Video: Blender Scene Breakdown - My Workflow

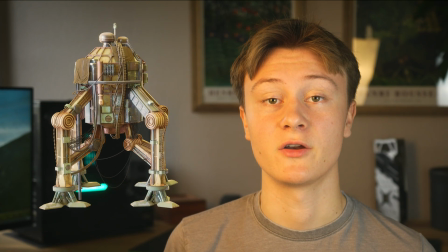246s
Now that I had a finished robot model, I was ready to move on to the environment. I got all of the rocks from Quixel Megascans.
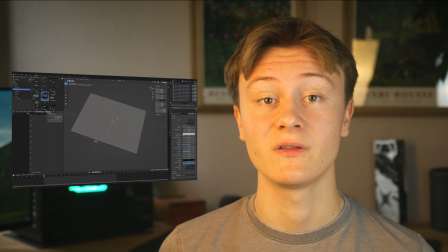253s
I made a super detailed ground using the technique I showed in my last Blender Tips video.
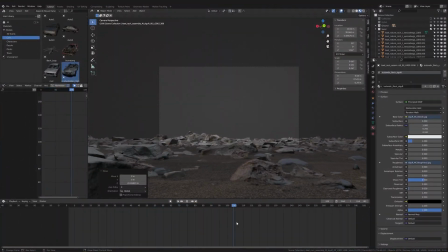259s
It doesn't even create lag. I made a quick camera animation and added a noise modifier in the graph editor to add some camera shake.
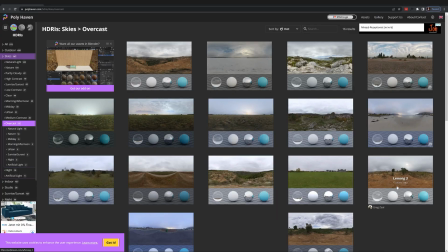267s
Then I added some rocky hills. They are also from Quixel Megascans. I used an HDRI from HDRI Haven to create realistic lighting.
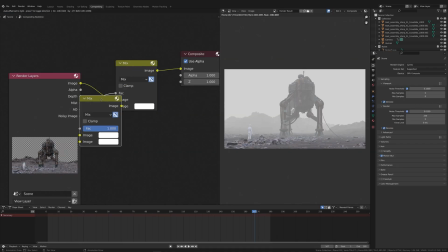275s
I added fog with the mist pass. It's way faster than rendering actual volumetrics and it's also adjustable after the render with a color ramp node.
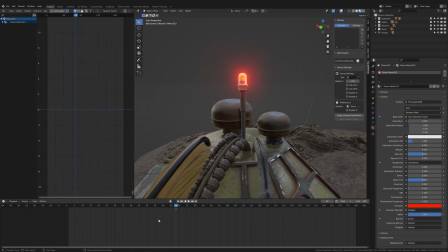283s
Next I animated the light on top of the robot. I applied a noise modifier to the keyframe of a value node that drives the emission strength of the light.
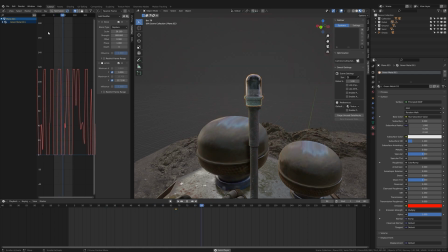293s
I applied a limits modifier as well to make the brightness change less smooth.
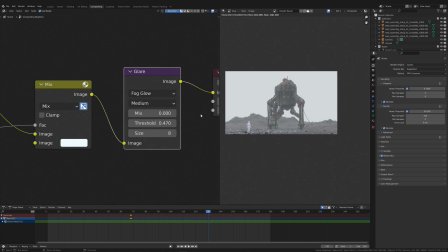298s
In cycles renders you have to use a glare node set to fog glow to add a nice looking bloom around your lights.
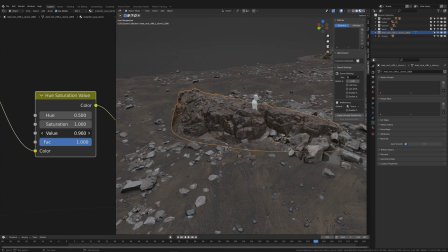305s
Next I placed a tiny cliff beneath the character because well it looks good I think.
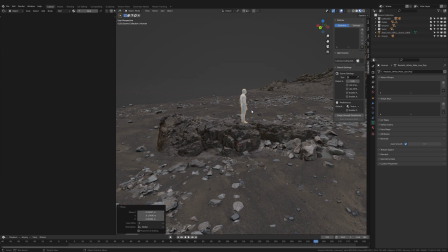310s
I matched the color using a hue saturation value note. I added higher mountains in the background and some light vegetation. Every decent render needs birds so I added birds next. I found this free model on Sketchfab and animated the wings using shape keys.
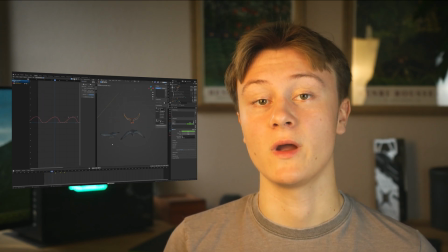327s
Then I duplicated the bird and offset the keyframes so their wings don't move in sync and then I made them fly through the scene. I placed this cube with the volumetric material in middle of the scene and plugged a noise texture
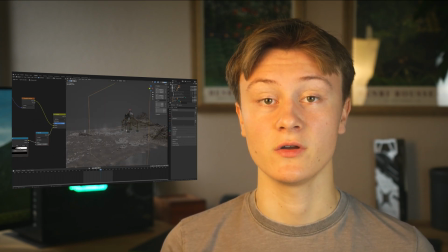340s
into the density and then I animated the noise to make it look as if there was a strong wind.
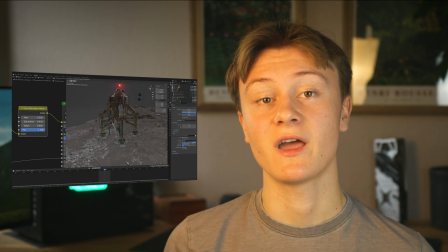346s
Next I planted these rotten trees and duplicated the robot into the background.
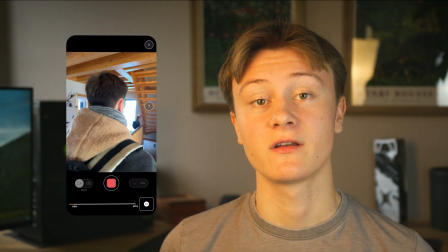351s
I still needed a character model so I dressed like a Star Wars character and made my mother, I mean my assistant, take a quick photo scan of me.
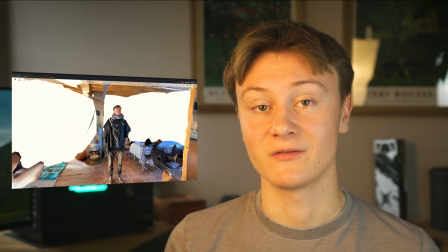360s
I explained the whole process of 3D scanning in my last video so check that out if you want to learn more about the subject.
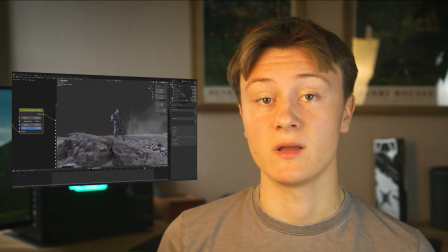366s
I placed myself on the scene, matched the color and gave my backpack the same antenna light thing I put on the robot.
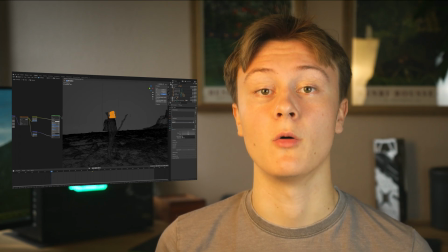373s
Next I used shape keys to animate some small movement. Well and that's basically it. I rendered everything and showed it to my friend.
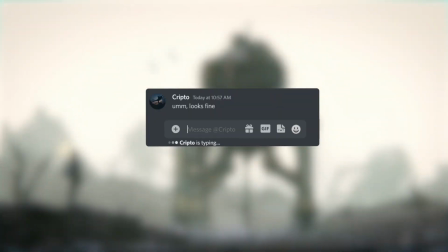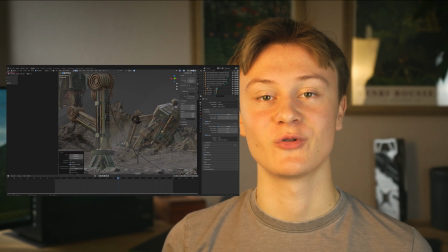387s
Okay so I jumped into Blender and destroyed one of the robots. I even added smoke. Well and that's basically it.
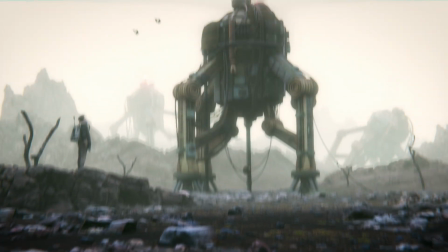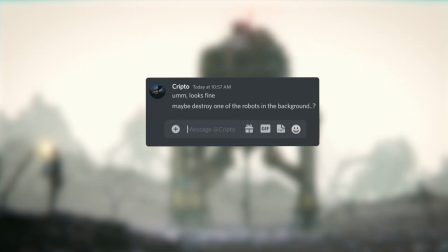If you guys enjoyed this video leave a like and subscribe to my channel and if you really enjoyed this video you can join my patreon and get all of the assets i created today